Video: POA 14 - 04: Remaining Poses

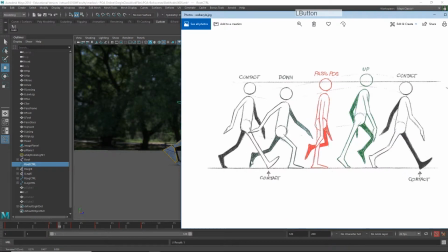And the last thing on the down pose is this back foot is sort of pushing off and
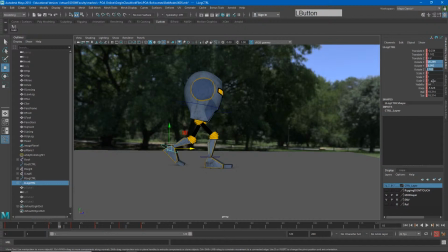so I will zero out my toes and knee stuff here and I'll make that back foot seem to be kicking off behind us that may be a little too aggressive let's do maybe something like this
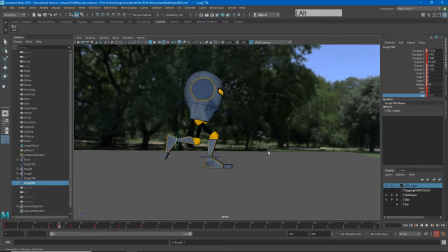and then flip that toe out just a little bit now
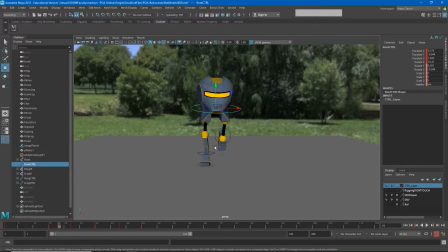again where the character is absorbing the weight on this foot I probably want to shift it over that foot maybe do a little something like that and I can kind of step back and forth to see what's going to work well. Let's see how that foot kickoff feels.
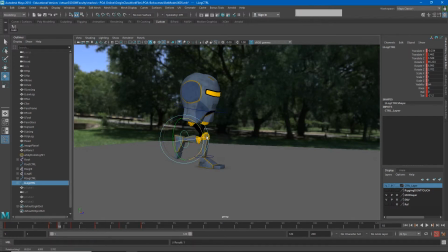Yeah, let's try that.
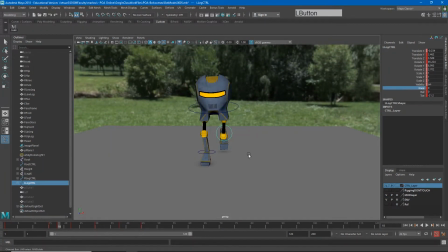I want to aim that knee out just a little bit. So note all these little bitty changes I'm making seem very small, but they're going to add up to something that's much more significant.
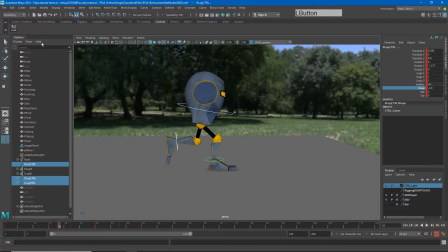So again, select the entire character, hit S. I'm going to go out here and do my other down pose and I'll go quickly through it again okay
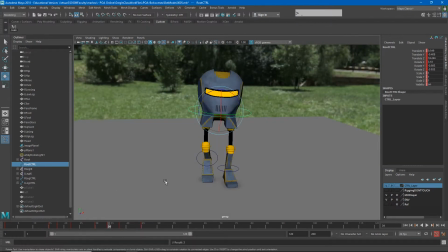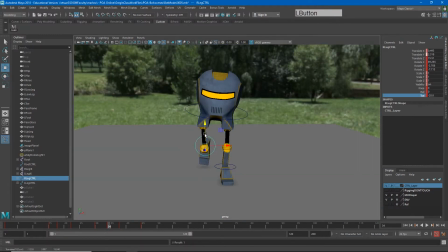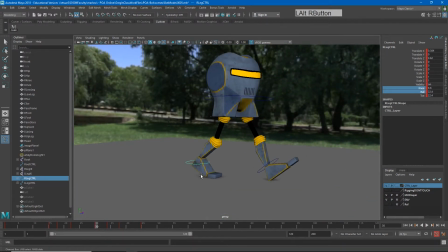so last little thing i'll see is that i don't have an up pose and if i hit play right now a lot of people will feel
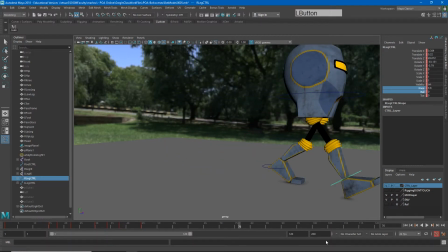like i've messed it up right so you have to kind of trust this process right
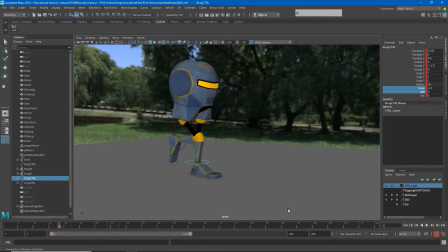from the contact to the down the passing and now we're missing our up and so what we're going to feel is like it's got a little hitch in every step a little hitch and that's because there's no um there's no reaction or uh reciprocal
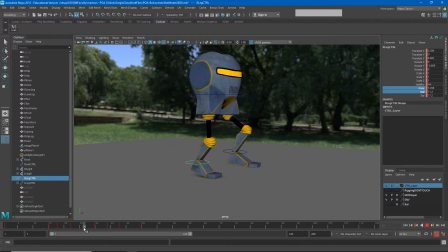to our down there's no up right our character never goes up high for the up pose and remember the up
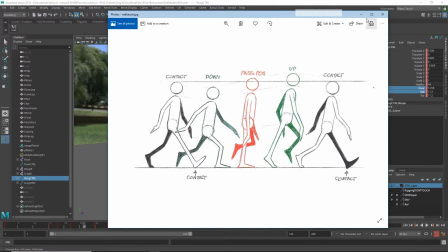pose is where a character pushes herself or pushes himself up and starts to fall forward into the next contact pose so usually we get pretty
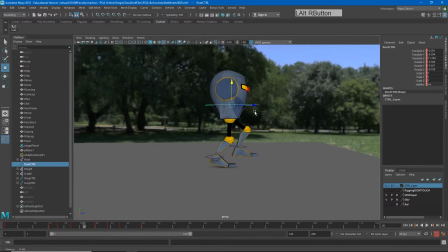close but this is just a small change we need to make I want my character's hips to be pretty high it's a person I'm pretty high here I sometimes will roll up on the the toe just a little bit more and
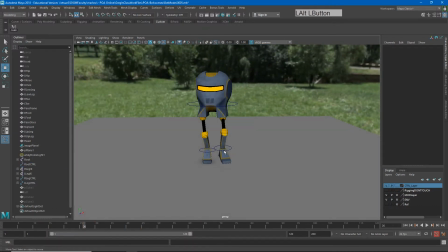then I usually like to make it look like the characters sort of dragging
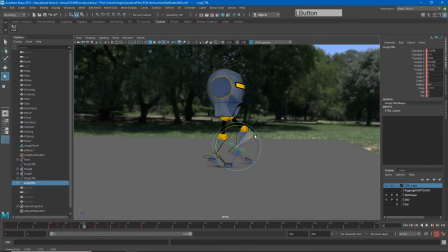the toe along behind just a little bit on this pose um you may not want to keep the knee bent too much on this first leg so maybe something like this right sort of dragging along behind they've had to pull their feet up just a little higher to flip through maybe add some toe
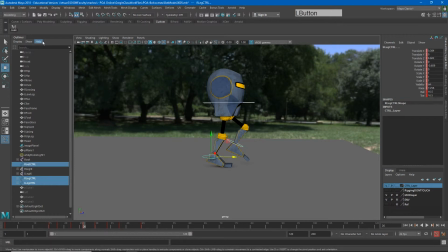drag right select all that and hit s now a lot of times i'll i'll not remember if i set a keyframe on everything so just to make sure i'll hit s and then the greater than key and s and just do that over and over again to make sure i'm getting keys on everything and finally i'll set my last up pose here
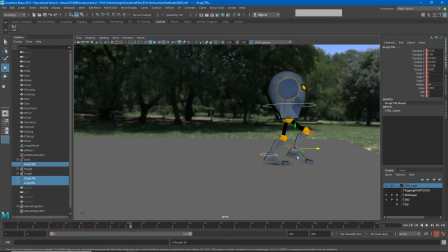okay